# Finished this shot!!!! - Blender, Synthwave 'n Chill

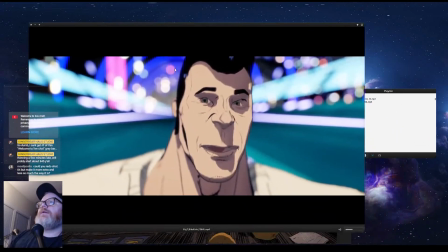72:02 There you go.
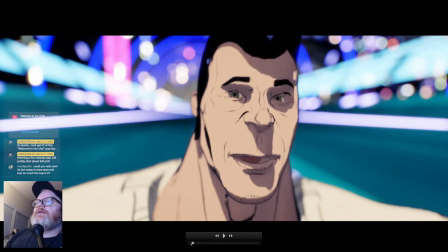72:04 This is actually on my YouTube too, but just to top things off here, especially after seeing that little grayscale one, which was cool.
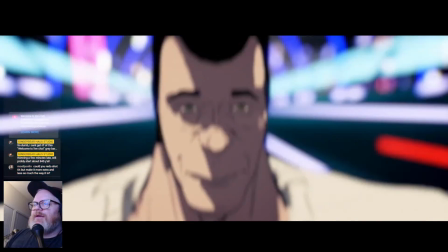72:12 So yeah, let me...
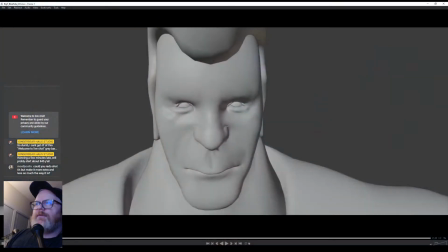72:19 Come on. Does not like to pop in. There we go. So yeah, like I was saying, this is how the grayscale looked.
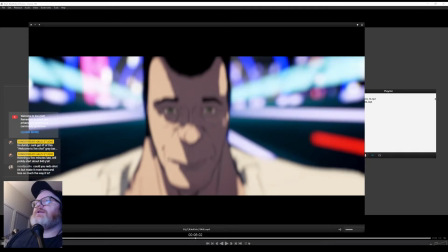72:31 And now the full comped version, which is another just real-time render from Blender. The only thing I did in this was I did a slight color ramp to change the colors a bit,
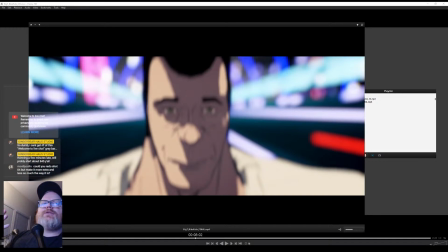72:45 and then the same thing where I duplicate the footage and give it a slight blur and lower the opacity a lot.
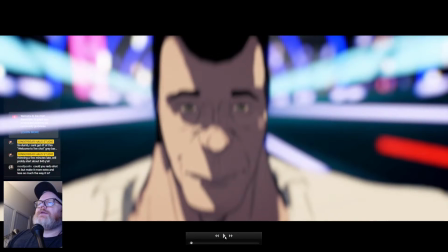72:52 Other than that, it's all real time from Blender. And this just kind of showcases how big the underground city is too.
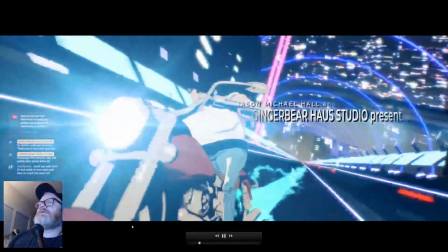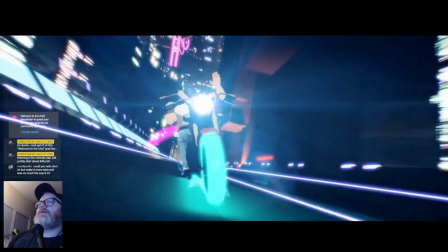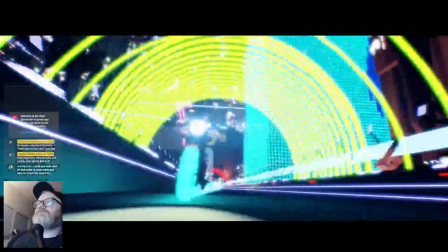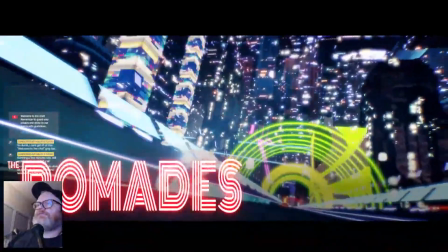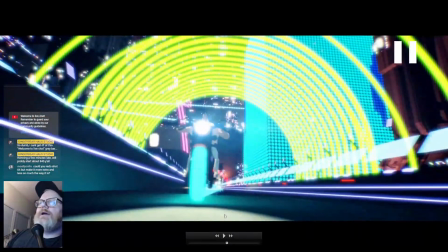73:27 Oh yeah, so that's like
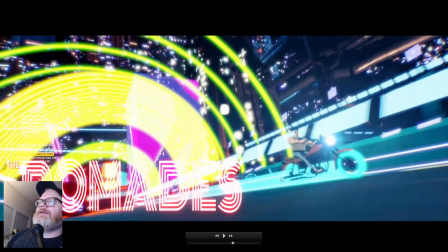73:30 I was talking about, that sort of beam behind him gets like a Tron beam, and it's sort of got this electricity going around it. Because I like everything here. Things don't necessarily fly, but they sort of hover with this energy, which all the tires have this sort of glow to it. So they're like kind of floating like magnets as they move around the city.
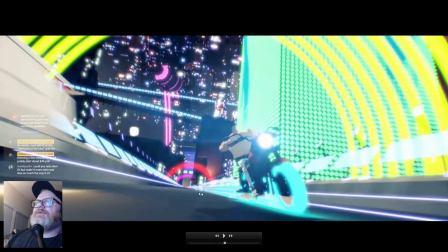73:48 So yeah, it makes a nice, cool distance effect, especially in the back when you see that electricity breaking it up. Oh yeah, and I did comp in the light for the lens flares here, but that's the only comp thing I did.
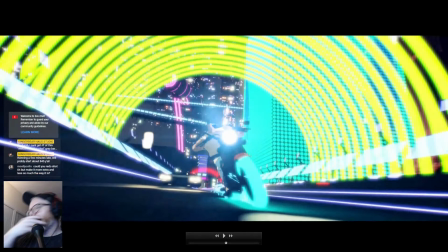74:02 And then this guy, oh shoot, I should, another brain fart, I forgot. There's a guy on YouTube who makes these real simple futuristic cars in Blender that he posts up for free on Sketchfab, and they're really cool.
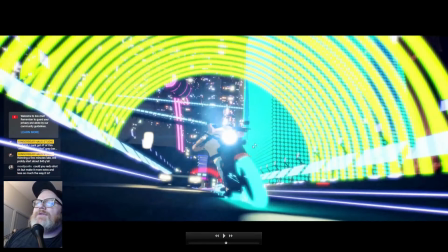74:18 Actually, if you see this video, if you're interested and you see this video on my YouTube,
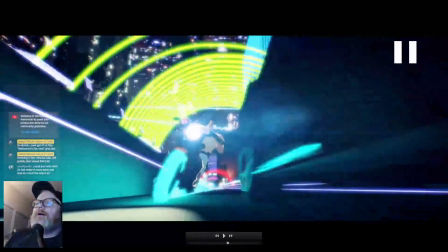74:23 in the description, I credit the guy that I got him from, but all the cars he rides by on the street here are from that guy,
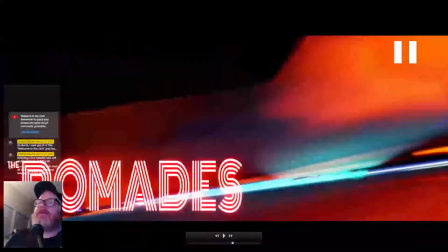74:30 and he makes really cool cars. Yeah, like that thing. That thing's really cool looking.
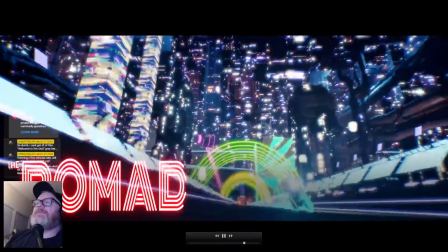74:35 They go by real fast here, but they're neat looking cars. So they're very simple and low res, but it's perfect for this stuff.
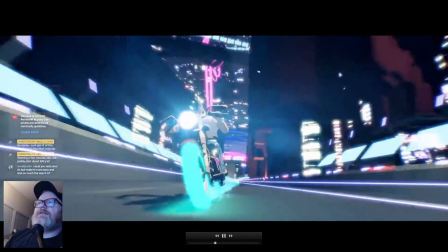74:43 So, but yeah, as you can see, this is, there's those floating blimps again, so you can kind of see the location.
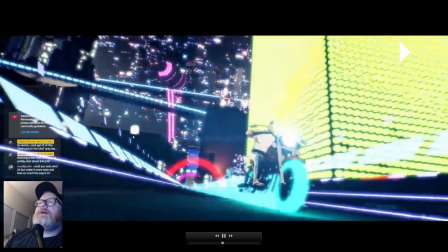74:51 The bar is probably just back here to the left. But yeah, and you can see like even the roof is just full city.
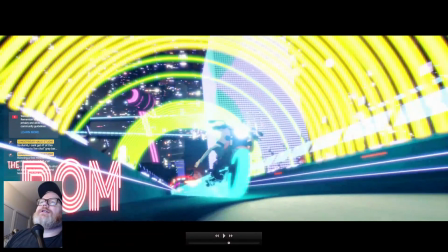74:59 It's almost like Coruscant in Star Wars. This would be like the underneath the city, a little pocket of underground city,
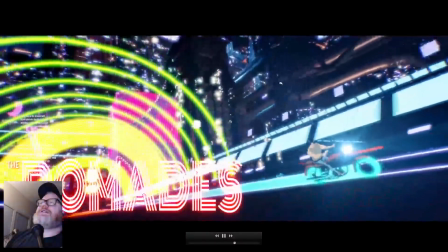75:06 because it's a whole planet, the city, and it's just gigantic, which I just love huge city stuff like this.
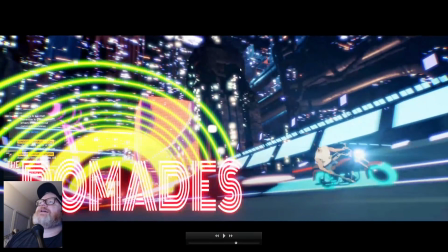75:12 So it's all glowy. Who knows what if your office is like right up here and you're working here and looking down, and this is what you see all day down below. I always wonder, like, when they have cities like this, how many people are actually in all these little lit windows and stuff, actually working every day, like commuting to work.
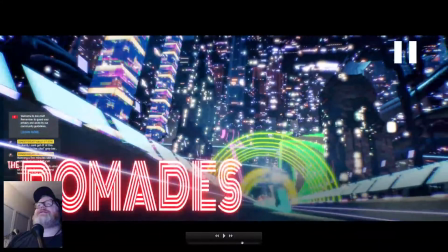75:32 So, but yeah, just more style experimentation too.
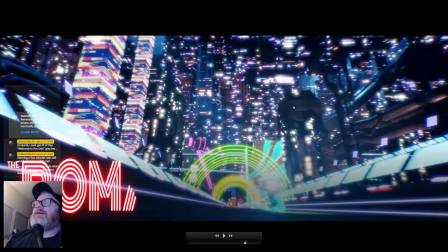75:38 But yeah, a lot of like just kit bashing shapes. I think I got a couple of these buildings off a guy who made these future blocky low-res buildings on ArtStation. I kind of duplicated those. Some of it's modeled. Got some more Ian Hubert pipes in here.
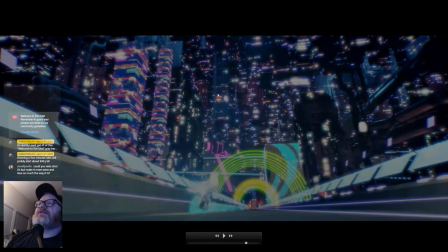75:55 Yeah, and this stuff is all just all the ceiling stuff.
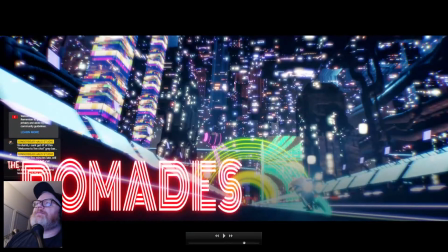75:59 It's just pretty much cubes with textures projected on it, and it's all procedural. So I'll have to show that.